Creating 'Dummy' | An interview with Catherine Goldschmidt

Dummy tells the story of Cody Heller, played by Anna Kendrick, who in the show is a struggling female writer in Hollywood dating a much more successful male writer.
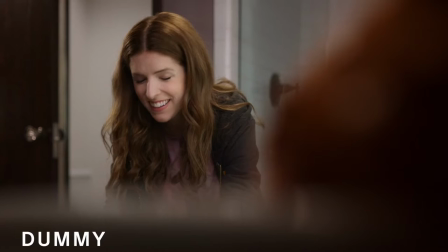24s
And in the show, Dan has a sex doll,
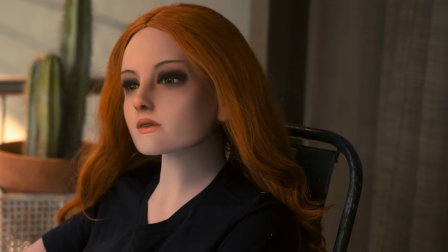28s
which Cody becomes jealous of, and then the sex doll starts talking to her.
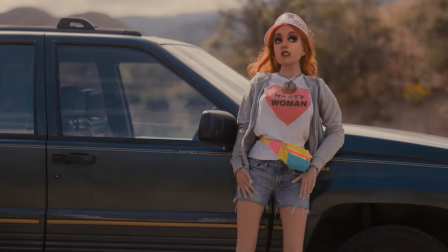33s
The sex doll and Cody have this sort of antagonistic relationship, but they also become writing partners.
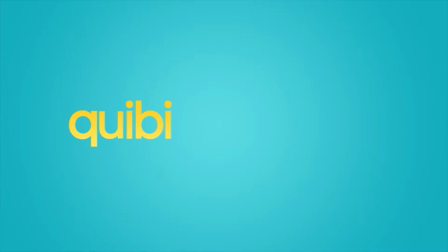41s
We were Quibi's first scripted show to go into production, actually.
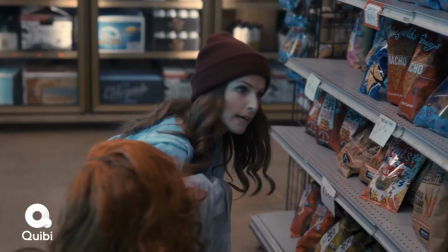45s
Essentially, Quibi stands for Quick Bites, which means that all of their shows, the episodes are 10 minutes or less in runtime. And the way the app works, it's literally that you flip your phone in real time and it switches between the versions.
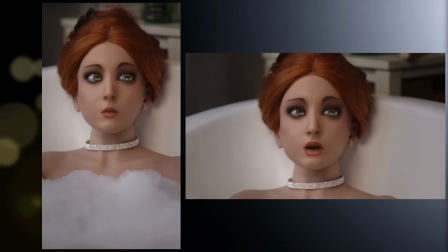59s
So your phone is constantly streaming these two versions simultaneously. and they share the same soundtrack.
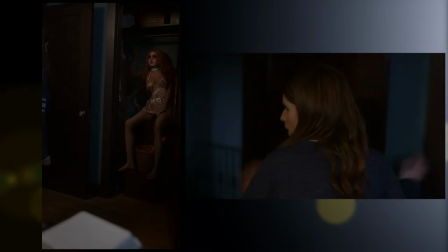65s
We had to deliver the show in both 16 by 9 and 9 by 16. So you have two deliverables for the show.
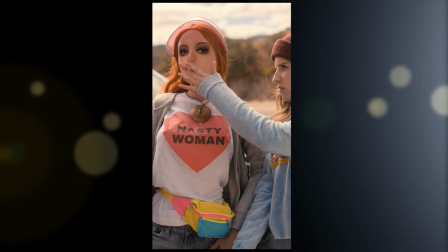71s
And I wanted to figure out a different way of doing that, such when the viewer would flip the phone,
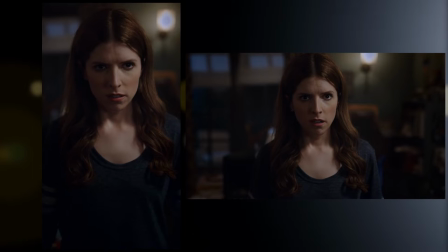77s
you know, a two shot could stay a two shot, and you know, a medium closeup could stay a medium closeup. But it wasn't until I took on the job that I went in and they gave a sort of presentation to us about the way the app would work and their best practices,
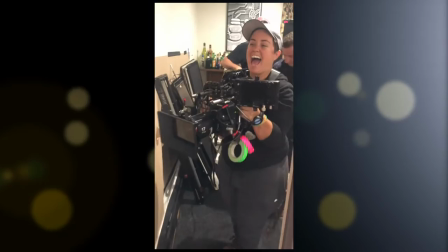92s
suggestions for how to shoot the show, I pitched to them this alternative idea, which we wound up doing, which was essentially,
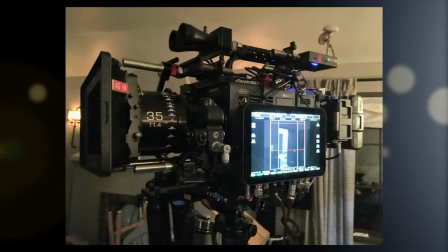98s
we cropped a Stony Venice large format 6K sensor to a 4K square.
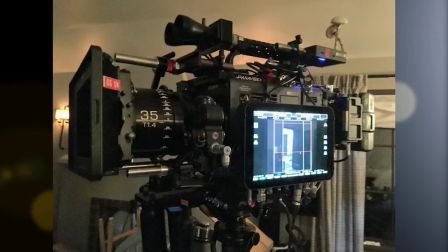105s
So in other words, we kept the entire height of the sensor and cropped in horizontally so that it would have, you know, the same square dimensions.
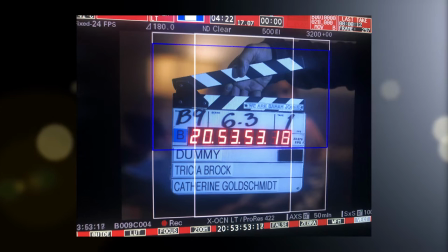113s
And then from there, we then framed 16 by 9 and 9 by 16 from within that square,
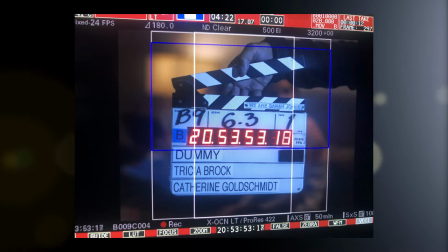119s
so that both the 16 by 9 and the 9 by 16 had the same exact pixel dimensions and essentially the subject size stayed a lot more consistent.
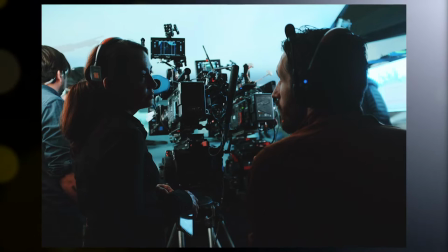131s
I wanted to be looking at it in approximately the size that people would be watching the show on so I had as well two
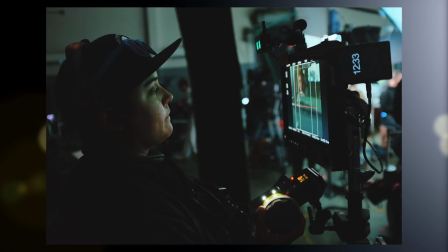141s
seven inch monitors side-by-side one for a camera one for B camera and then those
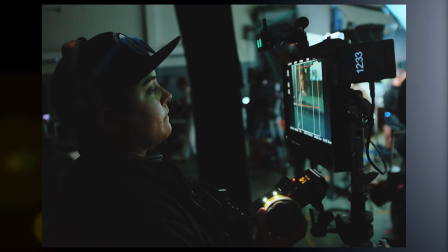146s
monitors had the feed that was being generated so that I could see
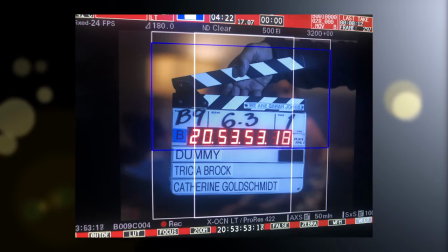151s
both frame lines it's actually three frame lines because first you have the square and then you have the two because the height of the sensor was our
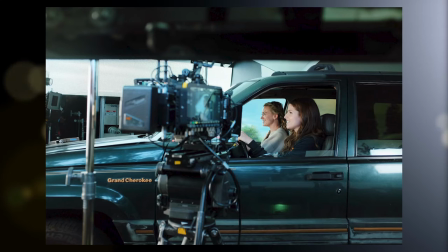160s
limiting factor with the entire image you know what I mean the fact that it was the tallest sensor meant that we could have the most resolution
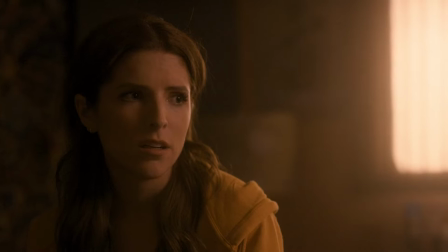168s
and therefore we could also have the you know the widest field of view and therefore we could also
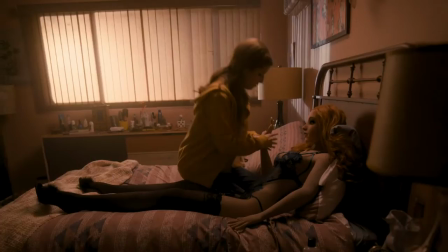175s
have the most shallow depth of field for me when I you know looked at it side by side with other cameras it looked the way I wanted, you know, the show to look. I think it's really important that, you know, we're making films or shows or whatever you want to call it, content that people can watch, that people are watching. And so for me, it was exciting to work in this new platform that was trying to reach this,
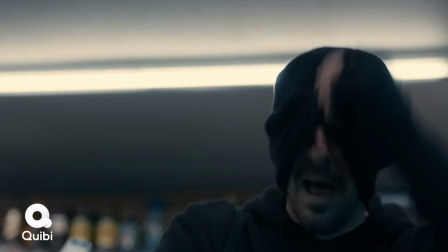201s
you know, new audience.
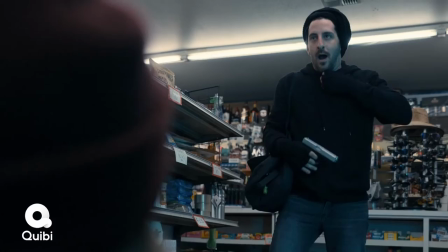204s
I'm definitely somebody who is always looking for an opportunity for physical humor for what the camera can show or cannot show and to be honest like having the double framing we played with that a lot. So there's a scene for example at the end of episode three. I remember on the day sort of making decisions about where we would put the vertical frame versus
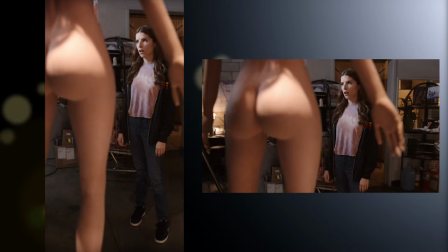227s
the horizontal frame that we thought you know oh this could be sort of an added layer of humor.
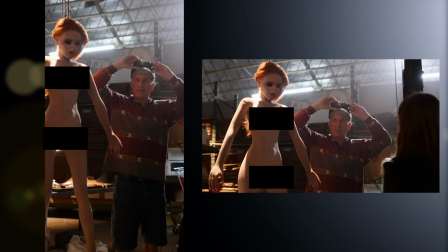232s
The vertical framing shows you really different parts of this sex doll's body that the repairman is sort of isolating out for the viewer.
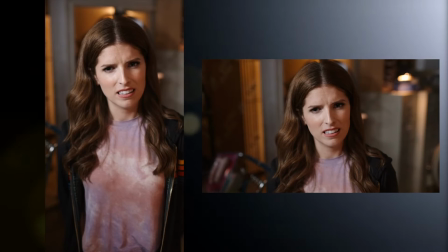241s
This is just sort of one example in the way that like to watch a Quibi show could be a more sort of interactive experience.
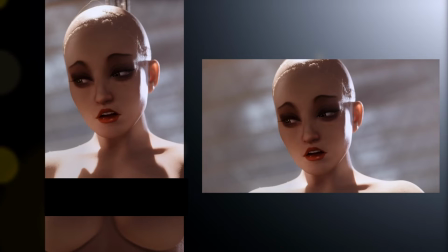249s
This was the reason I wanted to shoot this show because the sort of levels of meta commentary that are going on, it was really intelligent.